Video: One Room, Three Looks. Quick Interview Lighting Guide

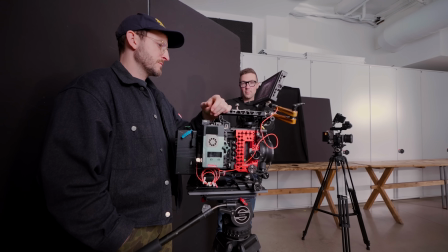We've all been there before. The client gives you one location, one space, and you need to come up with multiple different unique looks.
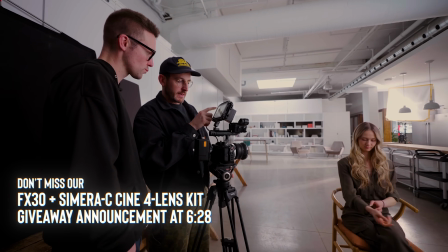In this video, we're gonna break that down, and it's actually really quite simple what you can achieve with the exact same equipment,
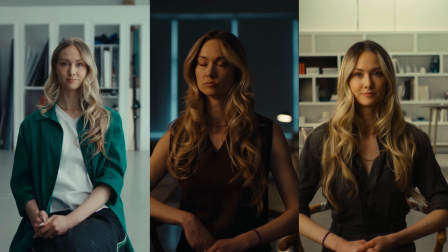but we'll show you how you can get 3 entirely different looks all within an hour from each other. This is actually taken from a series of videos we've done for our new course, CinePath Pro,
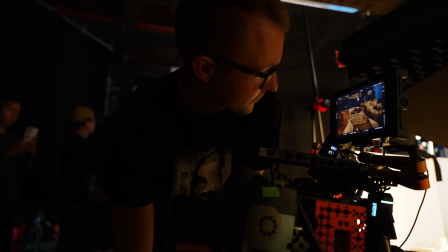taught by both Nik Pilecki and I. And I actually learned a ton of new stuff from Nik while we were filming this, so I'll be putting that into this video. I love that I can be this far into my career and still be learning new techniques, new ways of making films.
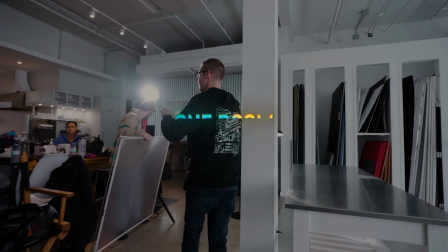Let's jump into it.
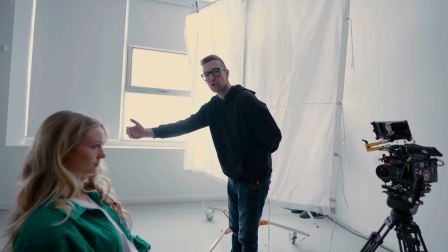The first look you can get out of most spaces that have windows is just an open, natural daylight.
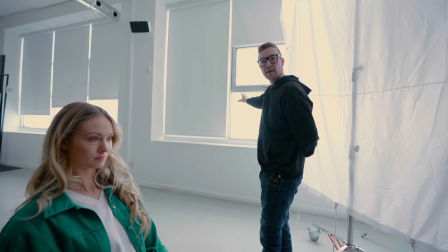This is where you just embrace the set of windows, but the key is to have a very big, large key to go alongside those windows. It can be tempting to use natural light, but if you're working on a client project or a documentary that has long interviews, you're gonna wanna control that lighting as much as possible.
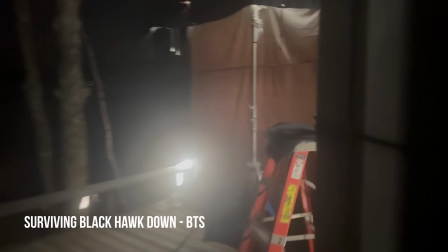This doesn't mean that you go tint the windows like we showed you in our last video with Stefano Ferrari,
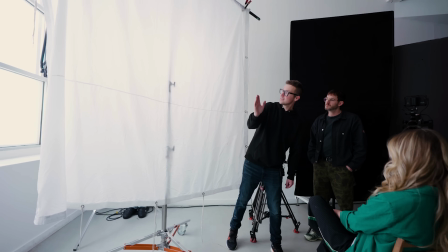but you should have a very large key source so that you're able to have the same even lighting on your character's face.
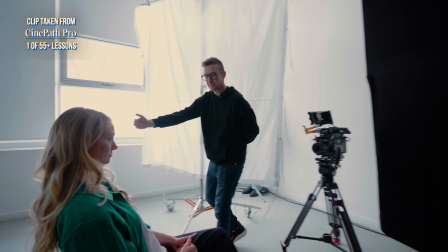In general, when I'm lighting a face, you can come at the side of a face with a much harder light than you can as you move around front.
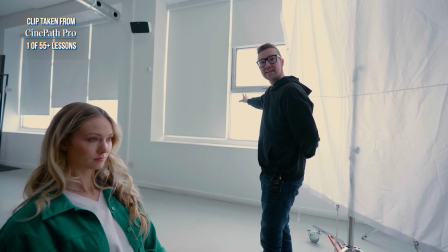So by that, I mean this window light here, while it is not hot or like harsh, it is soft light,
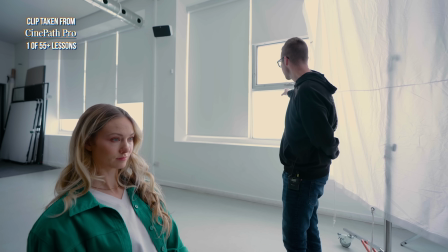it's still sunlight bouncing off snow, bouncing off buildings,
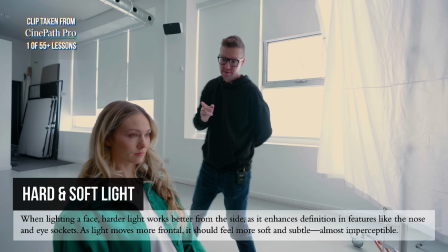but I'm okay with it coming in at the sideline because it almost like defines the features of the nose,
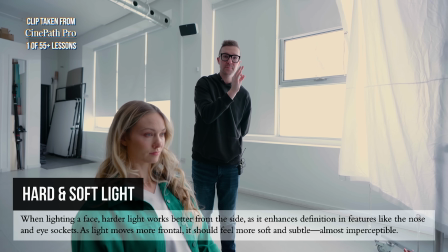the eye sockets, like it helps give a pop to the hard definition features of the face.
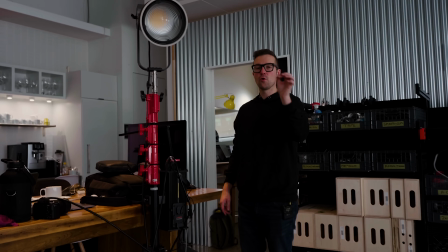In this case in the video, we went back and forth with what backlighting to use, and the one tip I can give you around that is usually less is more with backlighting.
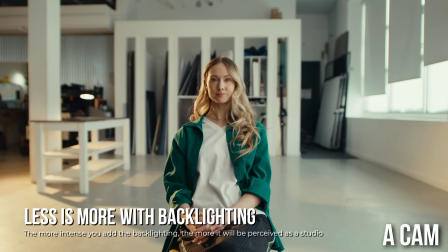The more intense you add the backlighting, the more it is perceived that you are in a studio.
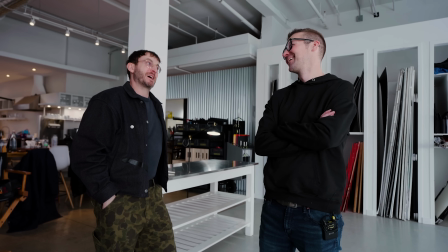Honestly, these days, I'm like, my hair light has to be subtle.
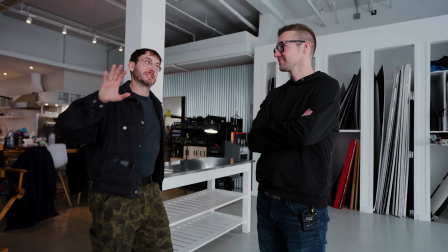Because right now what we have here in this shot to me is natural, and I love natural cinematography.
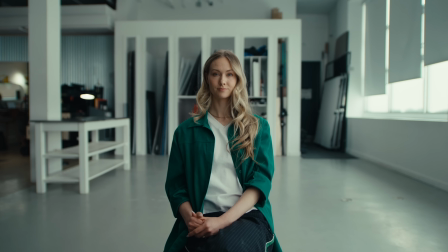To me, it's a stronger flex that you can make people go like, wait, where is his light coming from? This first setup is really about minimalism.
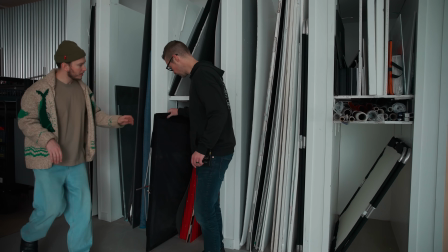So we tried to clear the space as much as possible, got rid of the carts. We did leave some of those boards behind our subject's head, but they are so blurred out at this point,
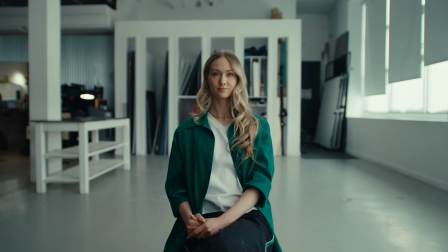and it has this nice even black and white tone that it does still feel minimalist.
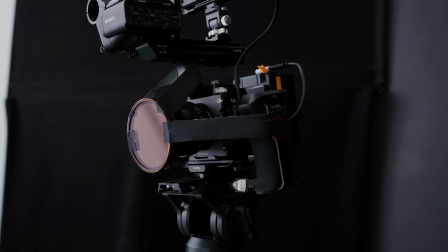Another thing I want to point out is this extremely professional high-end lens filter setup that we had with our gaff tape. It is, I'm just kidding, it's terrible. That was because we forgot one of our step-up rings. You're joking, right?
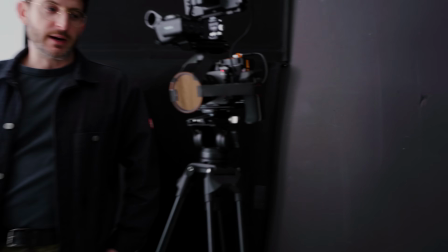And you got to learn that in CinePath Pro. Perhaps we can put it on B&H. Point number 2, once you've done this natural setup, you want to actually shut all the windows. Now we're going for a day for night tungsten evening look.
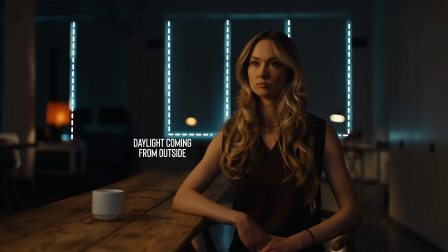And what's great is with these windows, we still had a little bit of crack of light coming out, and you can do this as long as you're not seeing the environment so that it's obvious that it's day.
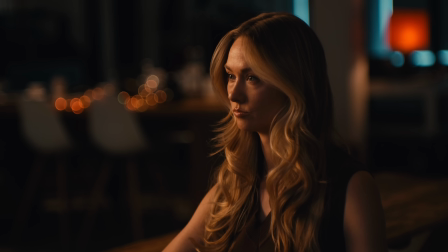You can let a bit of that blue ambient light come through and it begins to feel like moonlight.
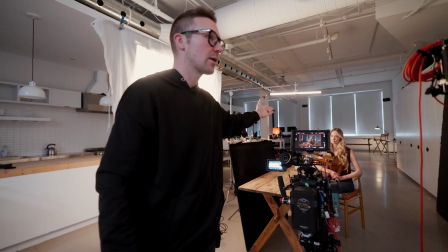So we shut all of our windows, and then we white balance. And here's the key with your white balance is you don't go all the way to 3200 to match the tungsten. You actually want to leave some of the warmth in that light. So you go to 4000 on your camera.
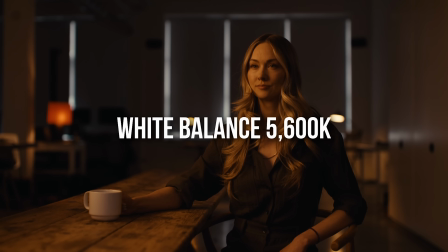This way your blues are more blue, and as Nik mentions, your yellows are more yellow. The warmth of the tungsten comes through.
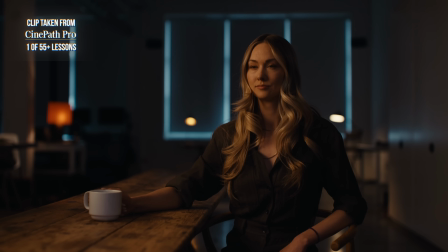What that does is it turns your daylight blue, and then when you add warm elements like our practical lamps,
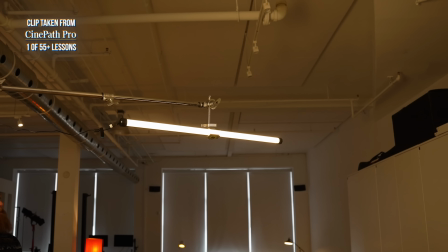our key light here, the kind of like tube that's acting as a backlight, your lights will go slightly warm,
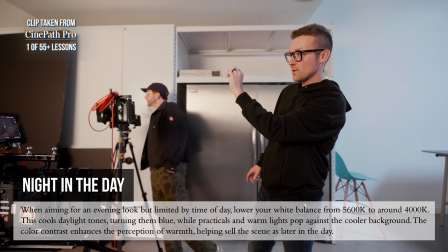but having that blue as an anchor in the background will even further make the perception of that warmer.
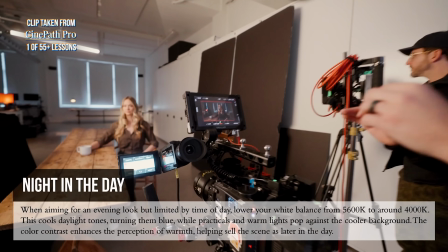So what we're using here is color contrast to kind of sell like, oh, this could pass as an evening look.
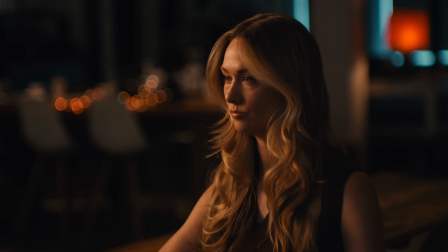So we've reversed and we've actually pointed towards the windows. We've embraced more of them.
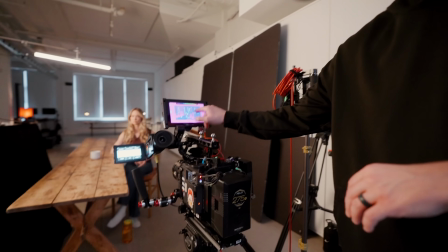And by pointing at the windows, we can see some of that moonlight just peeking through, even though this is the middle of the day. And now, just because we shut all the lights off, we still do need to control the environment as much as possible.
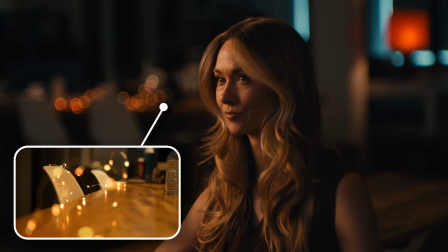One of the tools that all DPs should have, and Nik always keeps in his kit, is twinkle lights. We actually just threw these on a table in the back, and they add another little layer of texture.
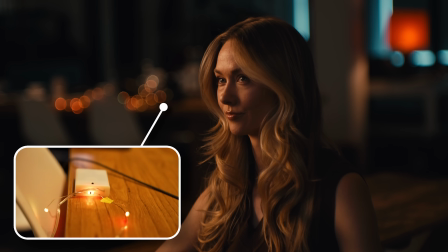It's incredible. Working with a professional cinematographer like Nik, he always has just a bucket of different lamps and lights in his car at all times for any shoot.
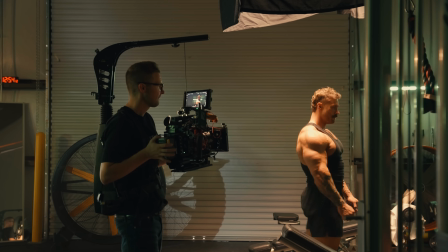He's never a victim of the location that he's in. He never acts like filmmaking's happening to him. He makes the filmmaking happen.
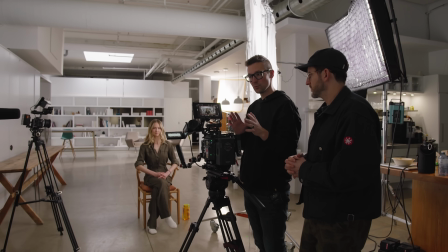He gets in there and he changes the environment, including that we had these big white cabinets.
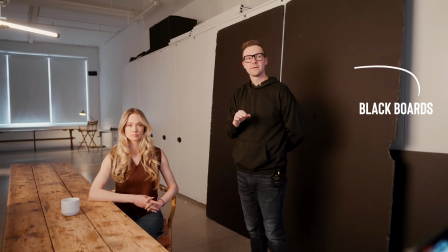We made sure to throw up some of these giant blackboards on there, the just foam core that's black,
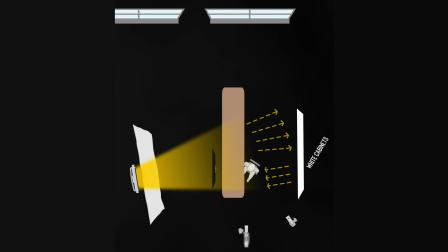just to control that lighting a bit more because our key light was bouncing off of that and it was giving us a fill light that we weren't keen for. Now, one of the other ways to think about when you're changing these environments is just making sure that the actual lighting quality that lands on your character's face is different.
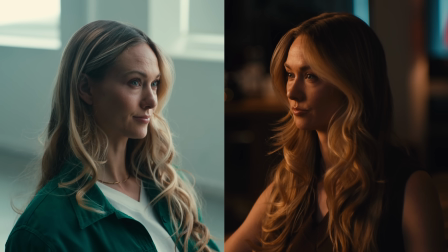So for this day for night look, we went more contrasty, so it feels very different to this first daylight look.
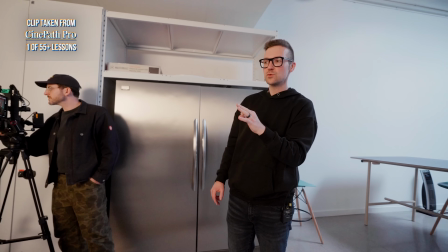And one thing that I never want to get confused with, like, this isn't a dark image.
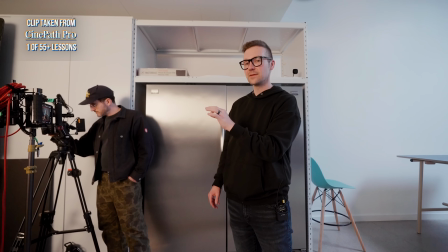This has selectively dark parts to it.
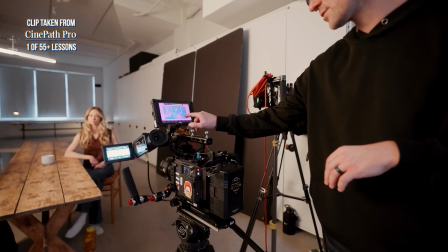So if you look at the key light and the practicals, they're still sitting like very warm or very high in the waveform.
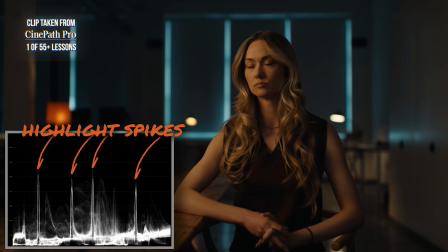So if we're looking at the waveform, we still have spikes of highlights. It isn't that the whole thing is sitting below 30 IRE.
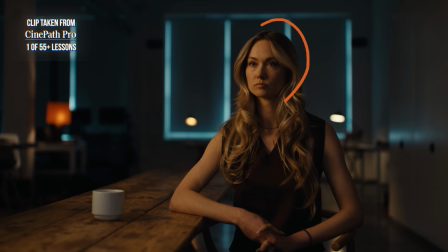We're selectively telling the viewer like, hey, here's some interest points, and I want to make sure that the face is the thing we focus on.
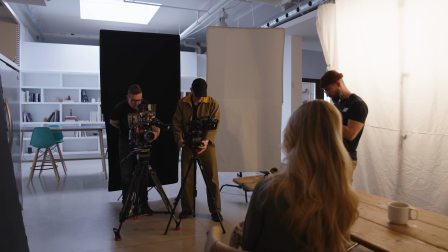If you're enjoying this type of tutorial,
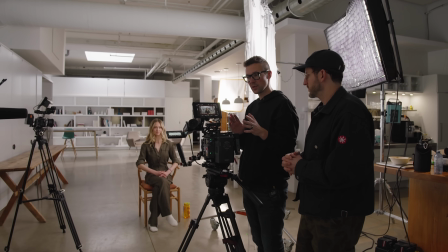and if you want to take your career path from going from just being a good shooter to a full-time DP, we've created CinePath Pro.
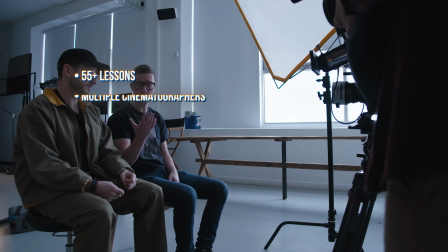This is a step-by-step process to remove all the confusion and uncertainty out of a fulfilling career path as a cinematographer. So many of us have been shooting for many years and we know how to make something look good,
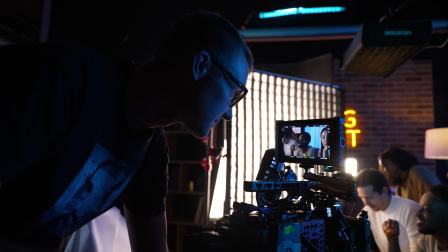but we haven't broken through to that level of filmmaking that we always dreamed about early in our career.
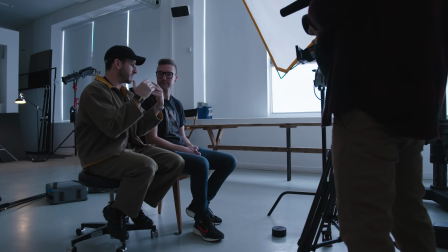This is what CinePath Pro is about. We go into depth with Nik Pilecki, breaking down each step along the way, stuff that's just not taught anywhere.
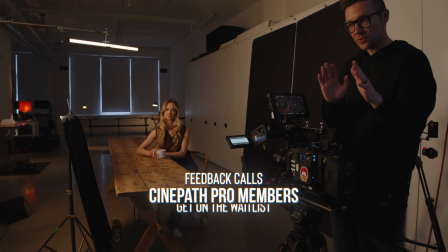And one thing you're gonna get is guaranteed feedback on your work if you're in CinePath Pro. And you'll actually get to do bi-weekly calls with Nik and the other cinematographers in the course.
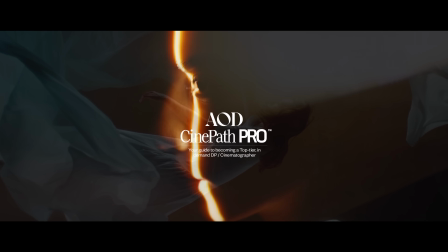So make sure you don't miss out. It's gonna be on sale for a limited time starting on May 11th. That's part of our whole rush week. Everything in AOD is gonna be on sale. And oh, of course, I almost forgot. We have a giveaway. I totally forgot about this. It's that time again. We're doing a giveaway. We're gonna be giving away a full set of the Samara C lenses, as well as an FX30. I don't have it here right now, but I have the top handle, so you can believe me, there'll be an FX30 right there. Beautiful, look at that beautiful FX30. Part of the reason why we don't actually have it here is we're gonna ship it to you, so you don't have to pay all those tariffs. That's tariff. But that is our next giveaway. We've given away tons of cameras in the past, so don't miss out your chance. All the information is down below.
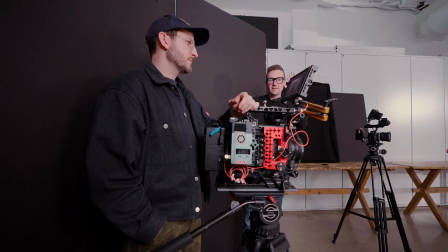Now, the last way to get a whole new look out of the room is to just flip the camera.
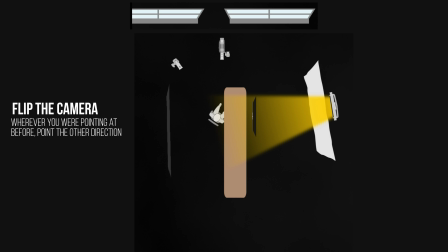Do a 180. Wherever you were pointing at before, put the camera where the subject was and point the other direction.
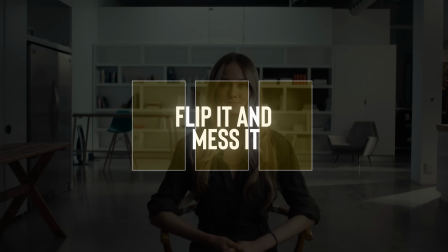This takes a little time, but what's great is I call this flip it and mess it. This is where you wanna look into a different part of the room, but make sure it feels different than that other space.
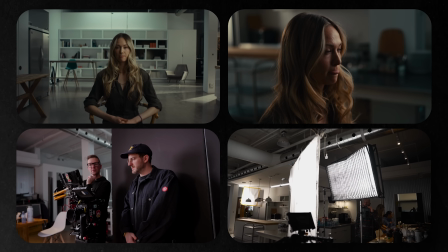And that just isn't because it has a different background. That means that the environment and the objects around are different.
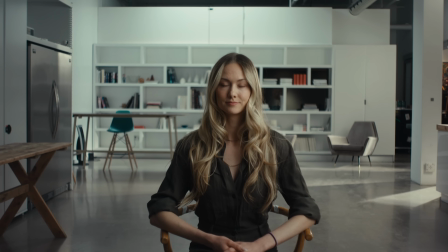So we pointed into the kitchen. This wasn't a full 180, but more of a 90-degree change.
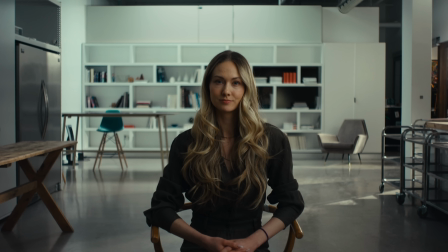But in this environment, we left some more of the objects in the space. We added a slash of light on the wall behind us.
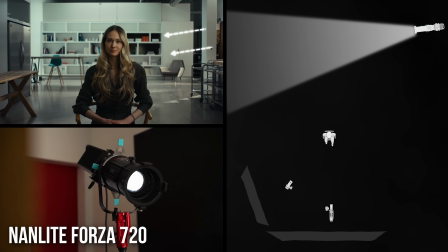And if you look, our key lighting is the exact same as the first setup.
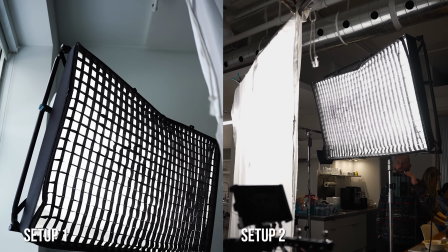Nothing has changed on our subject. I think we had the identical look, but the environment is entirely different.
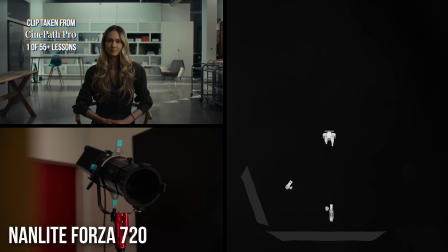From there, the lighting, we have two kind of harder lights in the background doing right to left motivation.
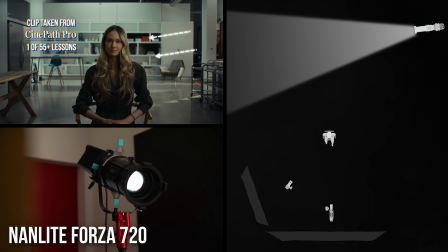So you can see some of that streaking there. And then that kind of gives motivation to our key light here, which is this nice big soft IntelliTech again that we have wrapped around.